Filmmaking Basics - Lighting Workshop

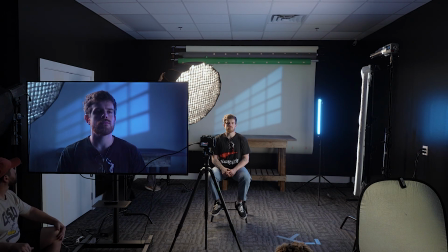color temperature where's the dumber on this
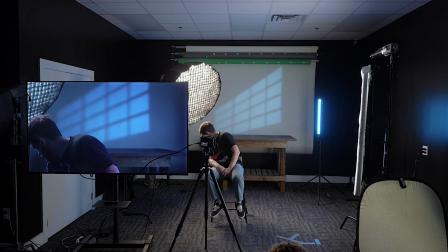Yeah, this is the dimmer, okay.
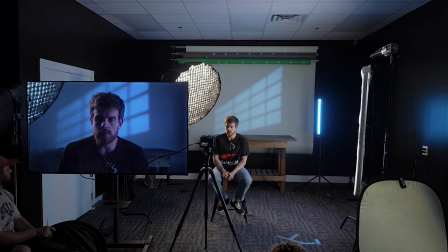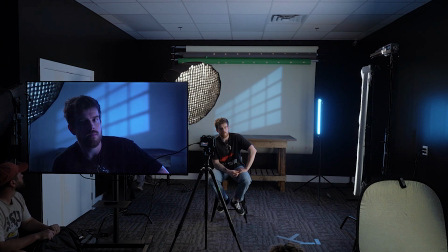So that's a lot more subtle use of that light.
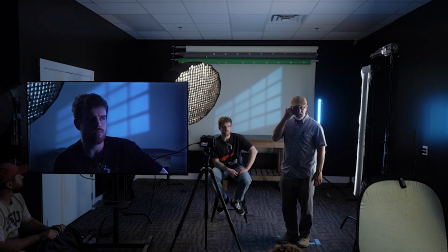I'd probably bump it up a little bit more because I like a little bit more shine going on in the dark side of the face,
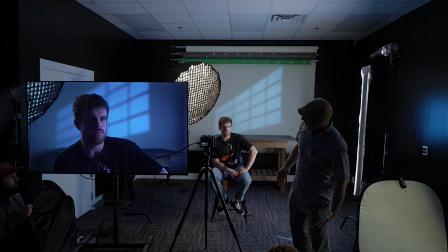but you know, that's another level of, oh yeah,
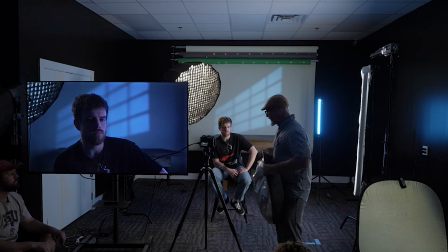yeah, let's play with the, so another thing you can think of is right now we have kind of an active fill.
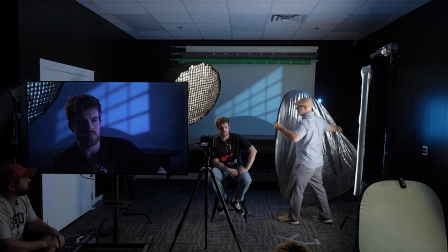You can also use negative fill.
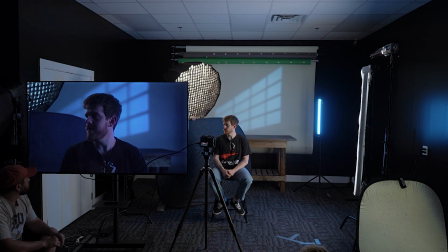So no matter what, this white wall over here is casting some light back.
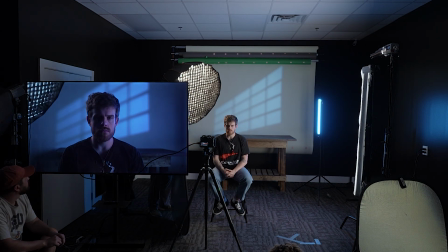It's bouncing some light back. So look at how much more dramatic it becomes now that I have this negative fill on his face. Can you see it? I can't see what it's doing.
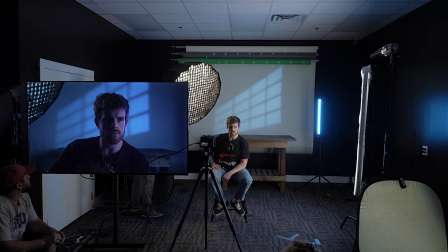So that's without. And that's width. Yeah. Negative fill is always subtle. Negative fill, best place to use negative fill is outside.
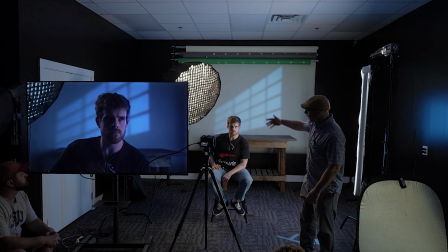So we like this contrasty shape look that we have going on.
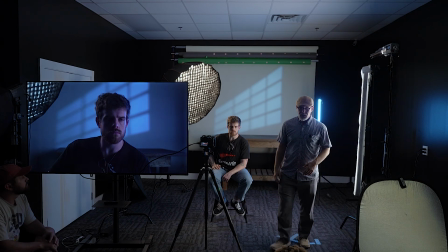But how do you do that in bright sun? You bring in a black solid. Normally, duvetyne. I recommend duvetyne over black foam core. Black foam core kind of has a sheen to it. Black duvetyne, which is a velvet, you know, you would use it to make an Elvis painting or something like that if you wanted.
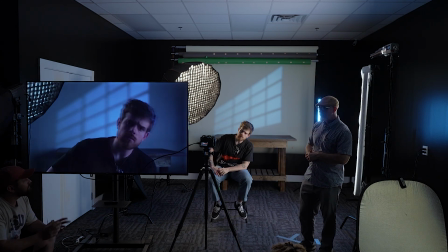Yes? Are you meaning that different materials give different reflections? Oh, yeah, yeah. Thank you for bringing that up.
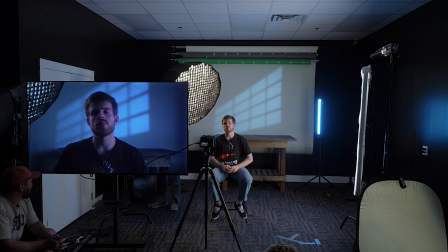So, for instance, this is a five-in-one that Rhodes lint me.
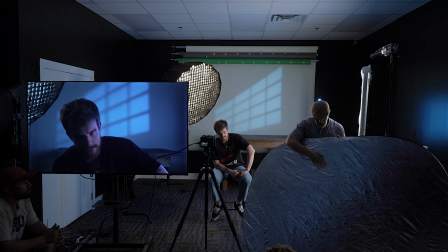So you have this shiny side right there, and that kind of creates a different character to bounce light.
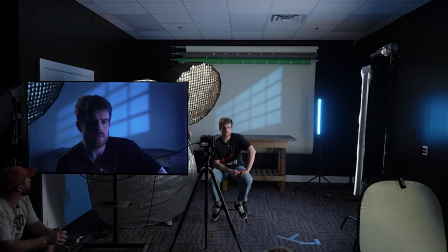Like, let's do that. So this is shiny silver kind of going on, right? If I used a faded cloth, I mean even my shirt, I'm gonna get uncomfortably closed.
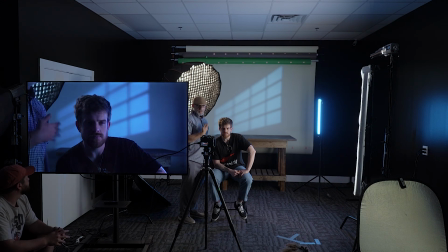Don't worry. This is doing some reflecting, right?
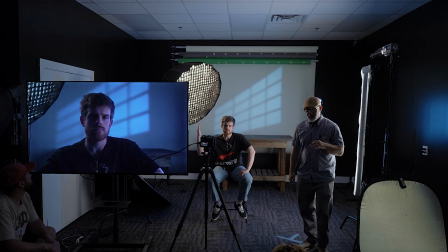So one of the things that's kind of cool is like if you have a really moody scene and you have a very strong directional light, like if instead of having a kookalorus,
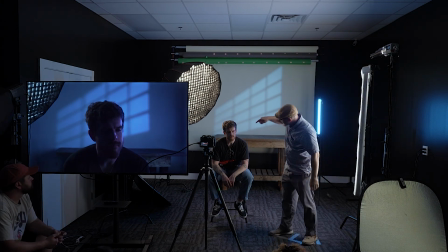if I was pointing it at him and I aimed the light and it bounced right off of here like in a Rembrandt lining, it reflects up into the eye. Right?
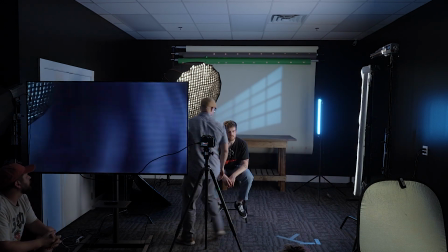So, I mean, my hand is enough to make a difference.
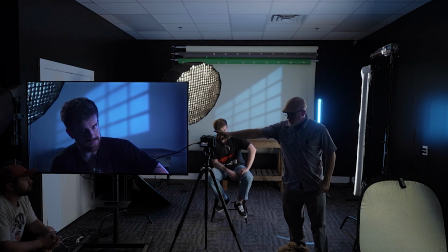The cloth that I'm wearing, I mean, not only do our sensors see light differently off of different materials, particularly like if you're wearing black clothes on camera under certain lights, you could have a black sports coat,
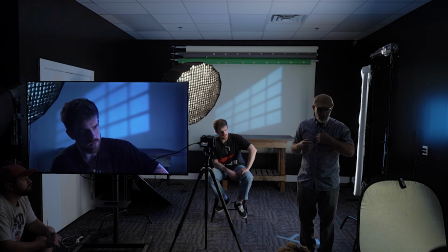it looks brown. You could have a black t-shirt and it looks kind of reddish. And then you could have black pants that look kind of green. And that has to do with, like, is there rayon? Is it cotton? Is it a poly blend?